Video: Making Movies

That's also why you usually see a lot of director's cuts coming out after the fact. A common phrase you might hear on set is, "We'll fix it in post." And while ideally you'd get everything done while you're on set, sometimes that's just not possible, or things happen that are outside of your control. So now it's up to the editor to bring everything together in phase 3, post-production. Post-production is the part of the process where all of the editing takes place. All the footage that was shot during production is taken and spliced together into one cohesive story. Sometimes this process is started while a movie is still being filmed to save time. They'll take all the footage that has been done thus far and begin editing it even while more footage is still coming in. Pretty much all television shows are made this way. Editing is incredibly powerful. There's so much that you can do with it. For an example of this, you should check out this one video on YouTube called The Shining as a Romantic Comedy.
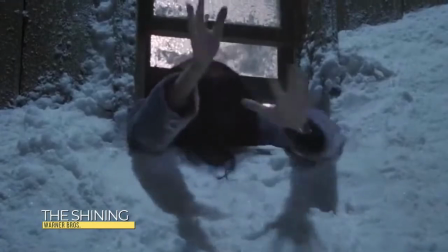The funny video edits moments from the famous horror movie together in a way that makes it seem a lot more pleasant than it actually is. Just like in production, on larger projects, there are whole teams of people that work together to edit a movie.
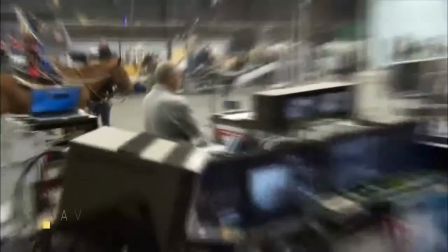There are supervising post-producers and regular post-producers who oversee the process and guide the editors in terms of story and general direction.
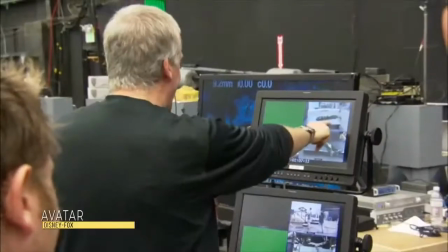There's also the editors themselves who do most of the work putting the scenes together and fine-tuning them to be just right.
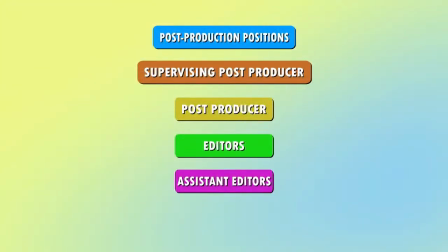Also, there's assistant editors, who are usually the first ones working on the project.
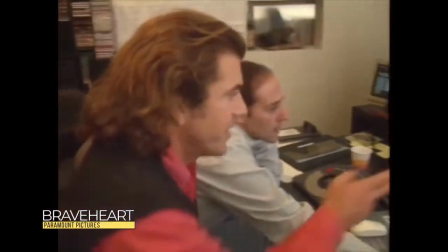They organize and prepare all the footage and get it ready for the editing process.
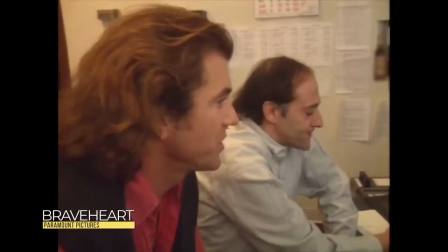With so much footage to sift through on larger projects, they are 100% necessary for editing to run smoothly.
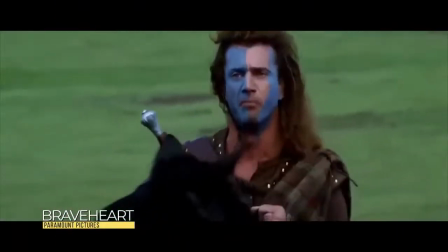They are also in charge of syncing the video to the audio, if it was recorded separately. Then there's what I do as a post coordinator. I basically help with the communication process between all those other positions and help keep things running smoothly.
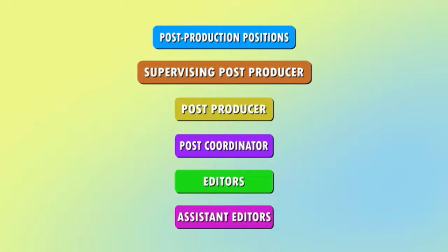Of course, smaller productions don't need all of those positions. In fact, sometimes a single editor will do all of the work, or a director or another production crew member will also be the editor themselves. Again, I'm here to tell you that all you really need to edit a film of your own is one of these, a smartphone, or any computer or laptop will do. There's even some free editing software that you can use when you're first starting out.
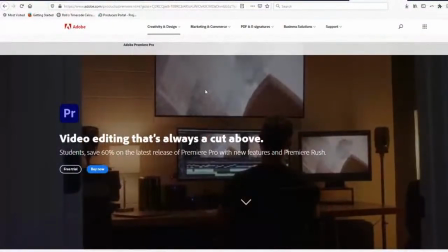I personally most popular choice among independent filmmakers. Some larger productions use it as well.
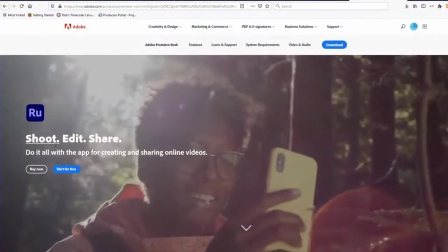But Adobe also offers a free program called Adobe Premiere Rush, which is a simpler editor, available on either your phone or your computer for free.
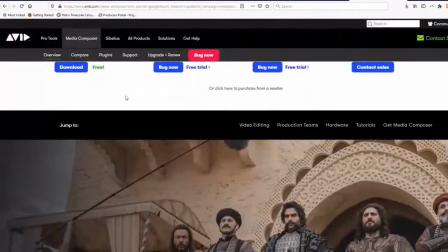It's a great tool to learn on. Most television is edited in Avid Media Composer.
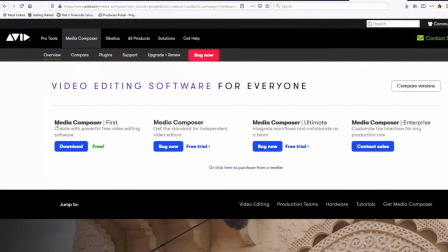Avid offers a free version of this software as well, called Media Composer First.
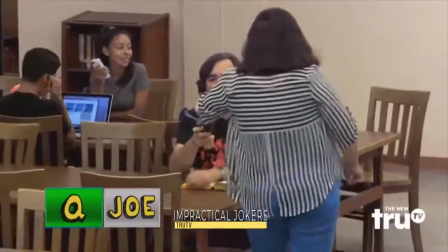This software is a little bit more complicated, but if you're serious about learning and you know that you want to get into television editing specifically, I definitely recommend you try it out.
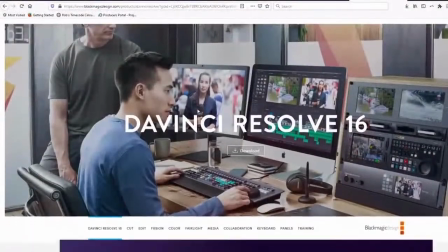Another option is DaVinci Resolve.
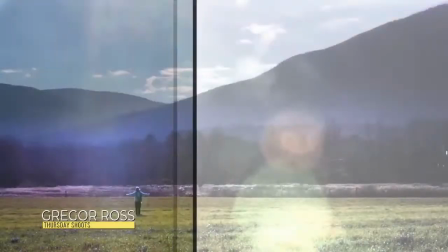It's primarily color correction software, which refers to the process of making films look even better in post, but it also has a great editor in it as well, and there's a free version. Now, there are tons of different editing software to choose from, but you can really use anything that you like. Once you've learned how to cut a scene together, the art itself is universal. It's just a matter of learning the intricacies of each software. Even if you switch, you'll still have the knowledge of how to cut a scene. Nowadays,
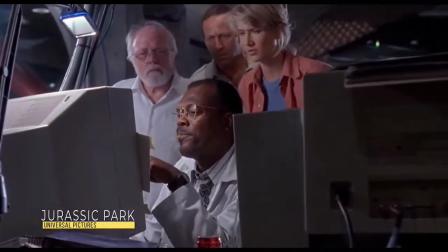virtually all editing is done on the computer, but back when movies could only be made using actual film and not digital cameras,
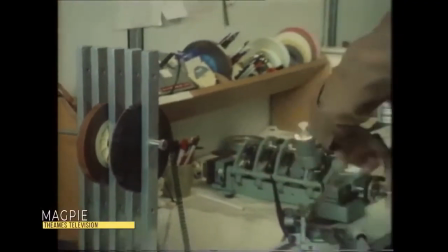the editing process was a lot more physical. It wasn't done on a computer at all, but editors actually cut film strips and then put them back together in a different order.
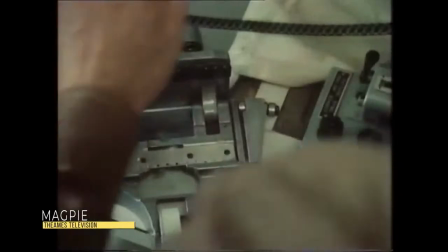The concept when editing in a computer is the same, but instead of using a pair of scissors, you can cut with a single click. Pacing is important to keep in mind when you're editing, or how a scene kind of flows together. Musicians commonly make good editors because the process has a rhythmic quality to it.
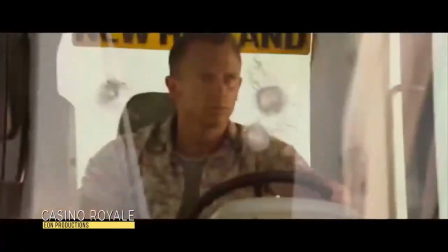If you cut between a ton of different shots really quickly, it adds to the intensity and chaoticness of the moment, and can keep people on the edge of their seat.
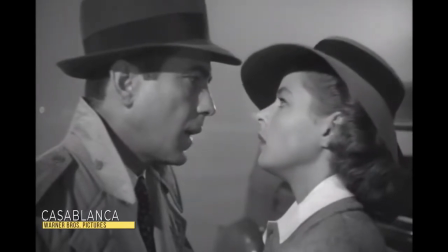If you hold on shots for a longer time before cutting, it slows down the pace,
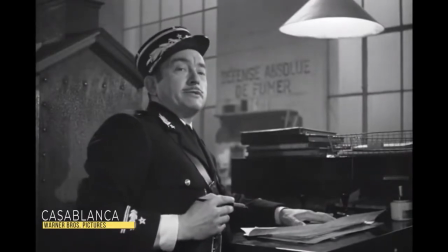which can add emotional drama and force the audience to really pay attention to critical acting moments.
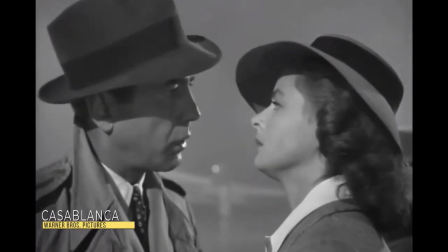Choosing when to finally show that close-up after only using medium shots in a scene can subconsciously tell the audience,
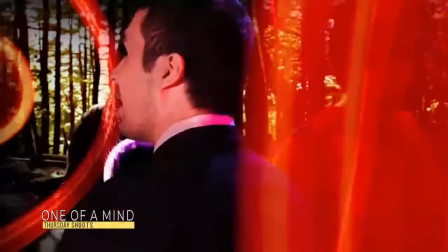this moment right here, this is important. There's quite literally an infinite number of ways that you can edit any scene, even with the most basic editing knowledge.